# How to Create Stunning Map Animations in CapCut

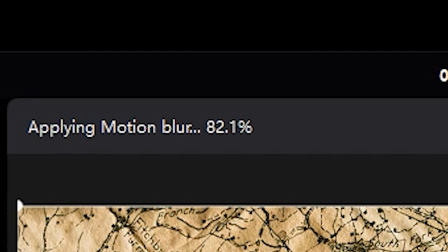(4:12)
Wait for the process to finish. You'll get something like this, a spinning world map effect.
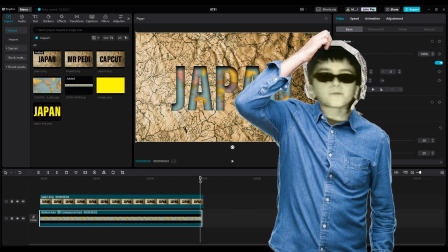(4:21)
Add your text. Since I couldn't find my font in CapCut, I exported my text layer.
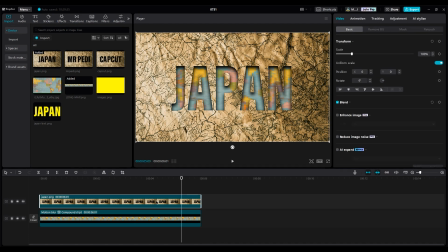(4:27)
If CapCut has your font, you can use the text layer directly. Place the Japan text on the Japan map, and adjust its size to match.
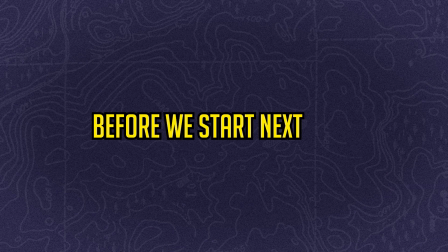(4:39)
Good. Before we start the next part, let's introduce the sponsor of this video.
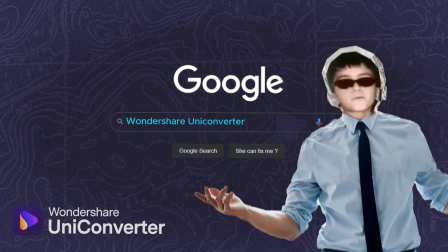(4:45)
Wondershare UniConverter. They have a great toolbox for editors, offering a variety of tools including a video compressor.
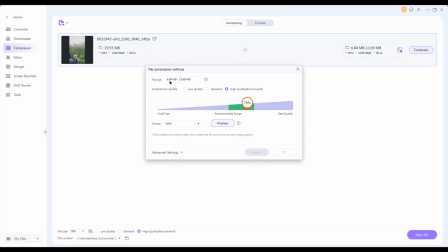(4:52)
Just import your video, click here to select your compression level. I choose the recommended range, then click OK and compress. This way you can reduce the size of your video without losing quality, as you can see on screen.
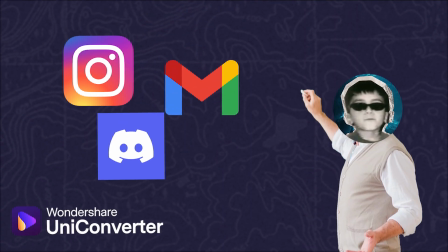(5:06)
This allows you to quickly share your videos with clients and friends on social media. Check the first link in the description to try it out.
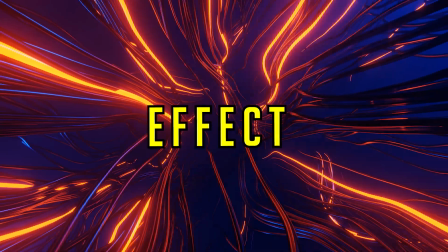(5:13)
Now, I want to add a slight shake to the map.
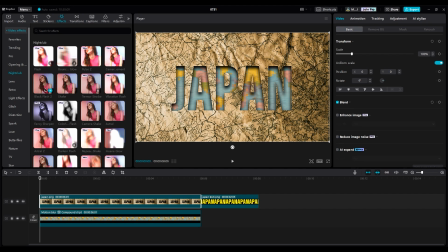(5:18)
You might wonder what I'm doing. This effect doesn't have a shake effect, but don't worry, it does have one.
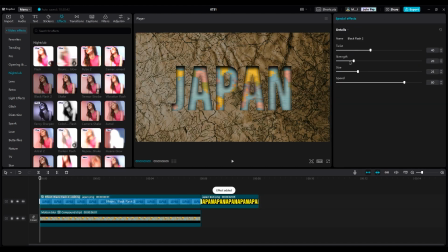(5:24)
It's just not obvious. Reduce the strength to lessen the light effect. Change the size to see the effect better.
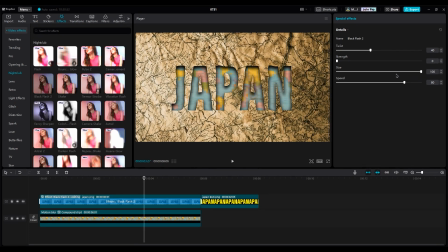(5:31)
It will add a shake, but it's too much, so let's reduce it. Then decrease twist too. Adjust the speed to get the right movement. Teenagers often use this effect for motivation or gang edits, but we're using it to create art.
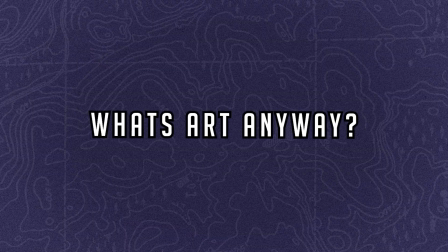(5:48)
Can we call this map animation a piece of art? what's art anyway? Hmm, let's get back to the tutorial.
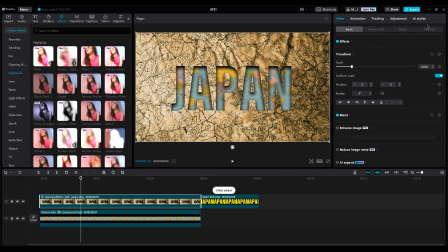(5:54)
Sorry, that was just some voices in my head. For color grading, add a vignette to create a shadow around the map.
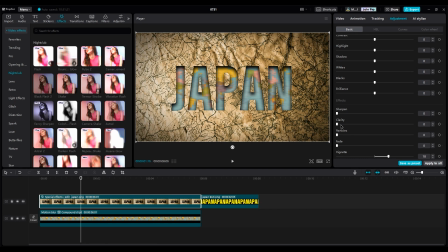(6:04)
Increase clarity slightly to make it fresher. Reduce brilliance a bit to darken it. Boost saturation to warm up the colors, and adjust highlights and shadows to modify the map's brightness.
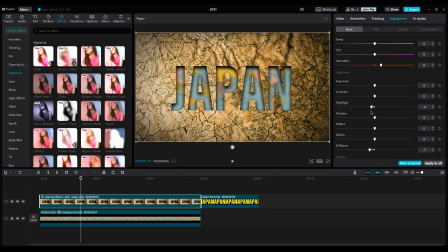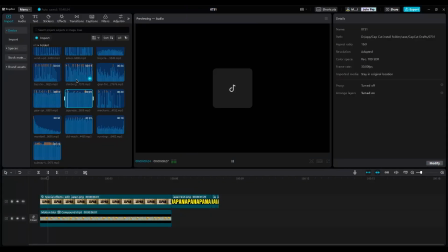(6:35)
Sound Effects A gear sound works well for the beginning of the video since the map is spinning under the text.
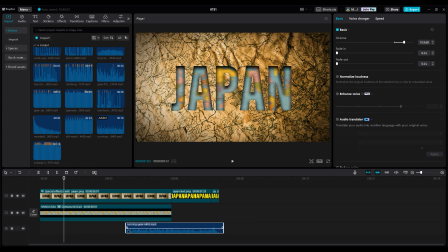(6:45)
Cut the beginning of the layer and place it where the gear sound stops when we see the Japan text. Listen to it.
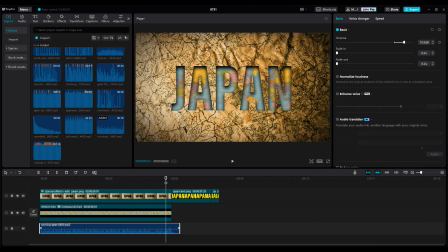(7:00)
I like the hit at the end. Check to make sure it's timed right. Since it's summer, add some jungle sound at the end.
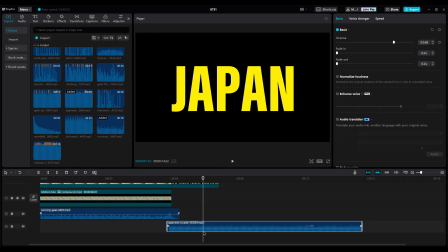(7:12)
Reduce the volume a little because it's too noisy. I have an electric hit sound like monobel.
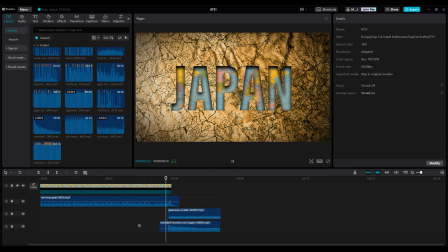(7:26)
Make sure the second sound doesn't start before the Japan text. Zoom in a bit and move the sounds to the right.
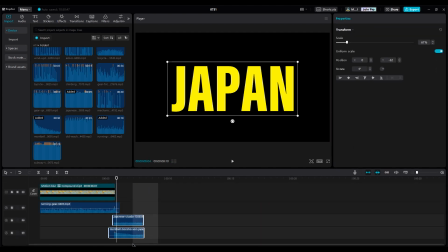(7:36)
Good. Select the text and audio layers and increase the duration to hear the sound better.
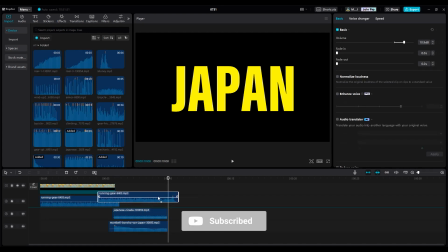(7:42)
At the end, use the gear sound to finish with a cut sound.
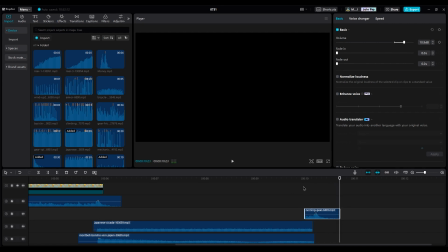(7:49)
Listen to it. It sounds good.
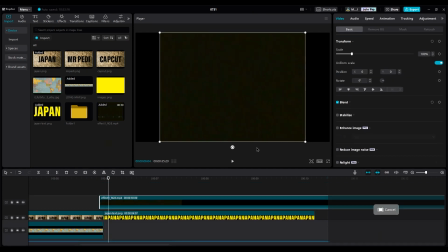(7:54)
Finally, overlay a VHS video effect on top of the text, changing the blend mode to screen or brighten to enhance the grain effect, and scale it to cover the entire screen. Cut three frames of the text and scale it a bit to create a jump effect at the end, like this.
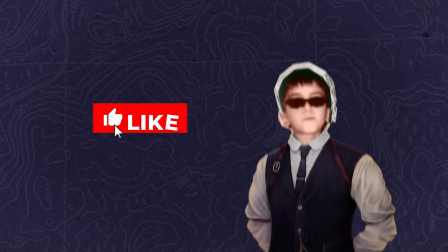(8:15)
Before watching the final result, make sure to like the video, subscribe, and leave a comment.